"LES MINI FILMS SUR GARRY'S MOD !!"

on se retrouve pour une toute nouvelle vidéo et je vais vous montrer aujourd'hui mes secrets de tournage sur Garry's Mod. Si vous kiffez la vidéo, n'hésitez pas à bombarder les likes, à me dire en commentaire si vous pensiez que c'était fait comme ça et si du coup vous allez tenter peut-être vous d'en faire. N'hésitez pas aussi à vous abonner à la chaîne YouTube les amis, c'est gratuit et ça aide grandement la chaîne, donc n'hésitez pas. Alors vous êtes nombreux à me dire, ouais Mika, on adore tes intros scénarisées, on adore comment c'est fait et tout ça, mais comment tu fais? Et c'est vrai que bon, il n'y a pas tout le monde qui sait comment je fais. Il faut savoir que les premiers plans de l'intro ne ressemblent jamais à l'intro finale. Il y a plein de choses qui se passent et avec Sony Vegas et plein de choses qui se passent aussi en jeu. Dans cette vidéo, je vais un petit peu vous montrer du coup comment ça se passe. Je vais vous dire à peu près le temps que ça prend et tout ça. Vous allez voir que faire une intro scénarisée, et c'est pour ça que je n'en fais pas tout le temps, c'est assez compliqué et c'est assez long.
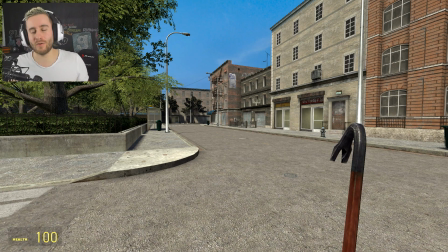[0:50]
Alors les amis, on est parti sur la nouvelle map du serveur 3. Si vous ne l'avez pas vu, le serveur 3 GTA City RP a accueilli cette nouvelle map qui est un peu plus étoffée, un peu plus réaliste qu'avant.
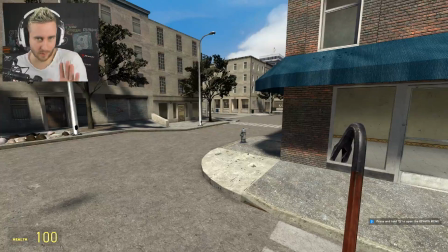[1:02]
Et du coup, bon, moi forcément je la kiffe. C'est pas parce que c'est moi qui l'ai fait, d'accord, voilà. Du coup, vous avez pas mal d'habitations et tout.
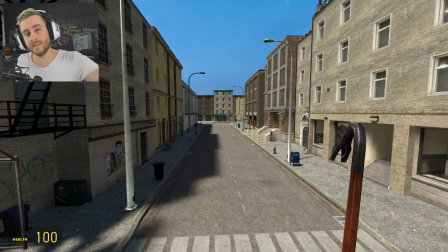[1:08]
Une map idéale pour faire une intro scénarisée, dira-t-on. Alors dans une ancienne vidéo, je vous avais dit comment optimiser les graphismes dans Garry's Mod.
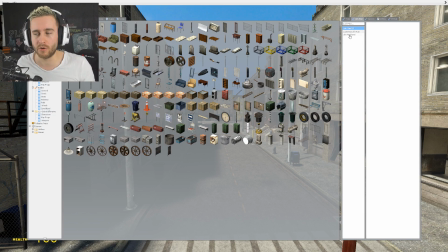[1:15]
Et effectivement, vous aviez trouvé le Life Mode super bien. Alors le Life Mode, pour ceux qui n'avaient pas vu la vidéo, c'est un mode qui vous permettra de modifier tout in-game.
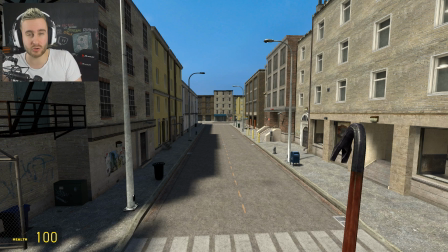[1:24]
Les couleurs du jeu, les textures, la luminosité, le contraste. Enfin, vous aurez une multitude d'options que vous pourrez appliquer in-game. Alors il faut savoir que je me sers de ce logiciel déjà pour faire les bandes noires sur mes introductions. Vous savez, une introduction, voilà, si c'était en plein écran comme ça, ça serait un peu moche, ça ferait pas très film.
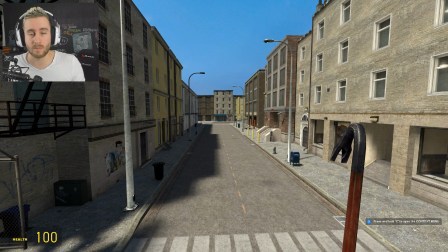[1:42]
Moi du coup je me sers du life mode tout simplement pour pouvoir avoir ces bandes noires.
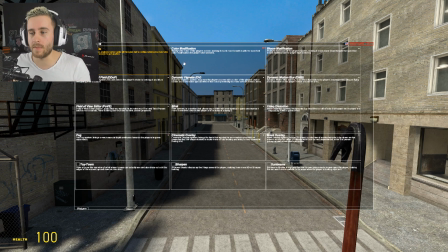[1:45]
Donc j'ouvre le life mode, je vais dans basique, et dans basique vous avez cinématique overlay.
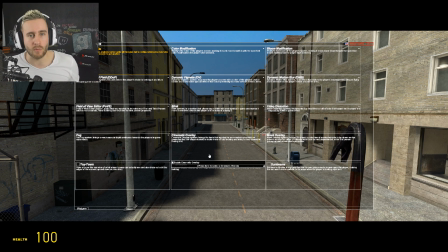[1:52]
Vous avez directement les bandes noires qui sont activées. Après bien entendu vous pouvez faire une color modification pour que voilà, ça ait un peu plus de peps dans vos montages et tout. Si vous voulez faire un montage un peu triste et tout ça, n'hésitez pas, vous touchez à la couleur, enfin voilà, vous pouvez vraiment faire tout ce que vous voulez.
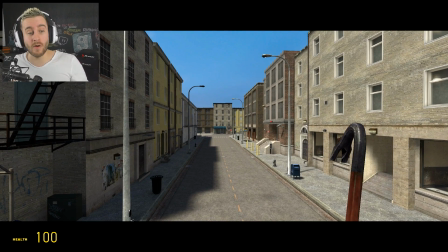[2:07]
Une fois que j'ai mes bandes noires et tout ça, alors vous pouvez voir qu'on a toujours notre barre de vie juste en dessous.
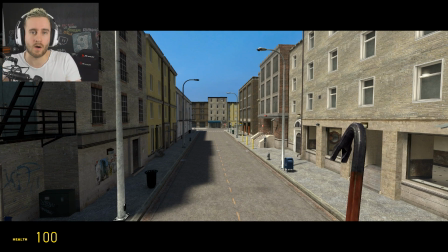[2:12]
Donc, bah c'est vrai que quand on a certains éléments sur nous, malheureusement, bah on voit la barre de vie. Et moi ça me saoule parce que je suis là, bah ça coupe tout le montage. Donc souvent je rajoute un carré noir, voilà, qui cache la barre de vie, et comme ça on le voit pas.
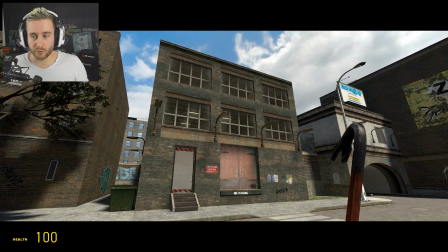[2:25]
Par exemple, vous voulez faire un plan de ce bâtiment. Alors, c'est très simple.
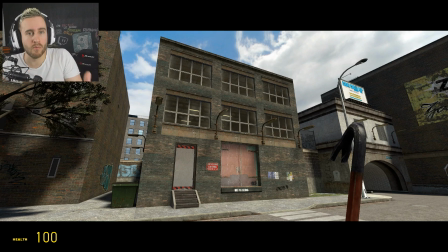[2:29]
Soit vous le faites vous-même s'il n'y a pas de personnage en mouvement, soit vous le faites faire par une caméra.
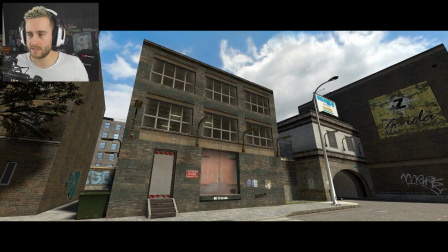[2:35]
Alors, il faut savoir que vous, vous avez l'outil caméra, bien évidemment, donc l'outil caméra qui est là. Et vous voyez qu'avec cet outil, bah, la vie disparaît.
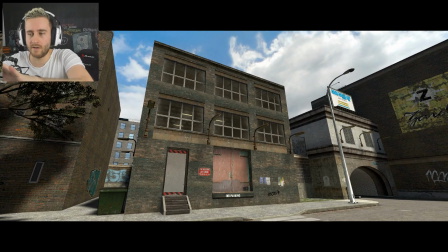[2:42]
Enfin, voilà, au moins, là, vous avez tout de propre.
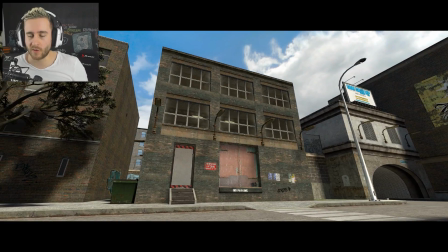[2:44]
Moi, par exemple, des fois, quand je fais un plan, bah, je sais pas, je me mets devant un bâtiment, j'essaie de faire un plan de cinéma, je me mets en no-clip, par exemple, si je dois faire une transition,
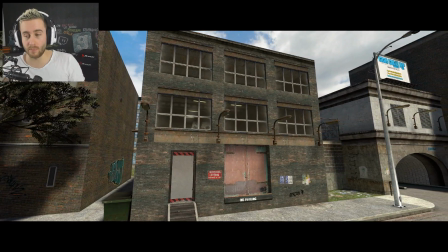[2:52]
voilà, comme ça, vous voyez. Hop, là en fait je suis en no-clip, je suis accroupi et tout simplement je fais un déplacement vers la droite.
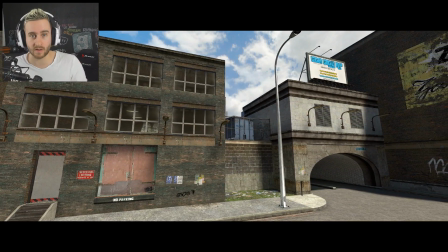[2:59]
Voilà, c'est tout, ça donne un effet de transition comme ça. Vous voyez que c'est quand même assez beau.
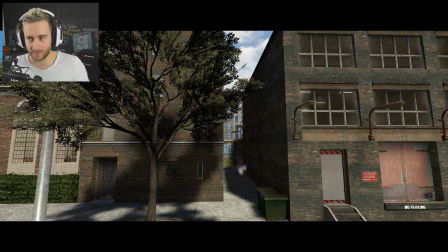[3:03]
Si j'étais pas accroupi, ça irait super vite et vous voyez, bah voilà, ça passerait tellement vite.
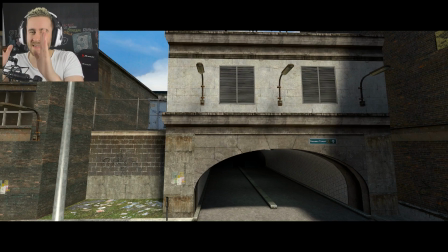[3:08]
Bien entendu dans le logiciel, vous pouvez le ralentir, mais ça donne un petit effet de saccade et c'est pas terrible terrible, vraiment.
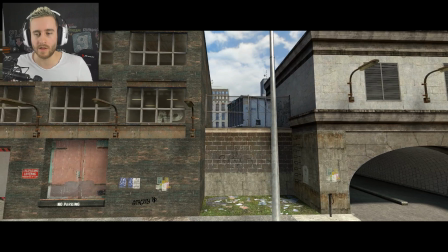[3:14]
Pour faire un plan de bâtiment, bah je m'accroupis, je me mets en no-clip et vous voyez, bah ça fait un plan tout doux, tout fluide et vraiment c'est top.
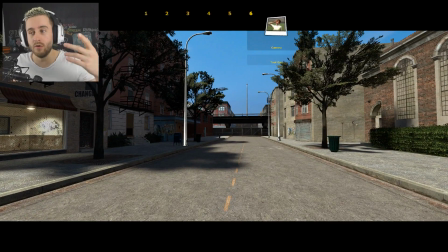[3:22]
Alors bon voilà, je vous ai dit, vous prenez l'outil caméra, vous pouvez faire des zooms,
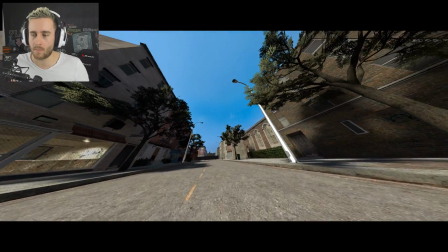[3:27]
vous pouvez faire des dézooms, vous pouvez faire vraiment plein de choses, vous pouvez vraiment mettre la caméra comme vous voulez.
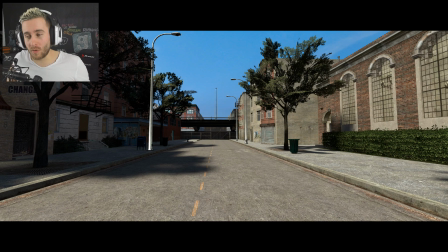[3:32]
Mais là, vous vous demandez sûrement comment je fais pour faire vivre des personnages. Alors, je sais pas si vous avez déjà remarqué dans mes intros, mais où les personnages ne bougent pas, donc ne sont pas animés, et dans ce cas-là, ce sont de simples ragdolls, ou alors, ce sont des personnages animés. Alors, comment je fais pour faire un personnage animé? Ben, tout simplement, je vais vous dire mon secret de tournage, c'est moi-même.
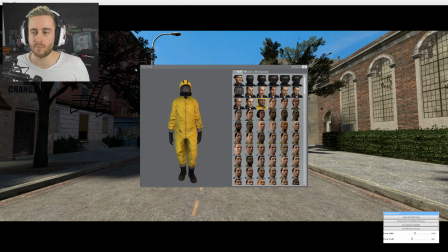[3:51]
Voilà, par exemple, en fait, en gros, ben, dans Garry's Mod, vous pouvez changer de skin. Vous appuyez sur C, vous allez dans Player Model, et vous avez une multitude de skins, donc vous pouvez prendre celui que vous voulez.
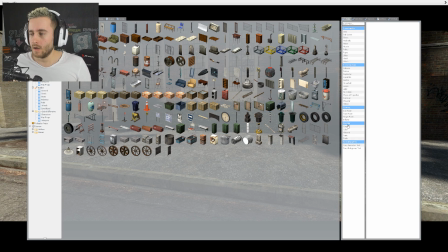[3:59]
Une fois que vous avez votre skin, en fait, il y a l'outil caméra. L'outil caméra, il est dans Render, et il est super facile à utiliser. Vous avez que quelques options.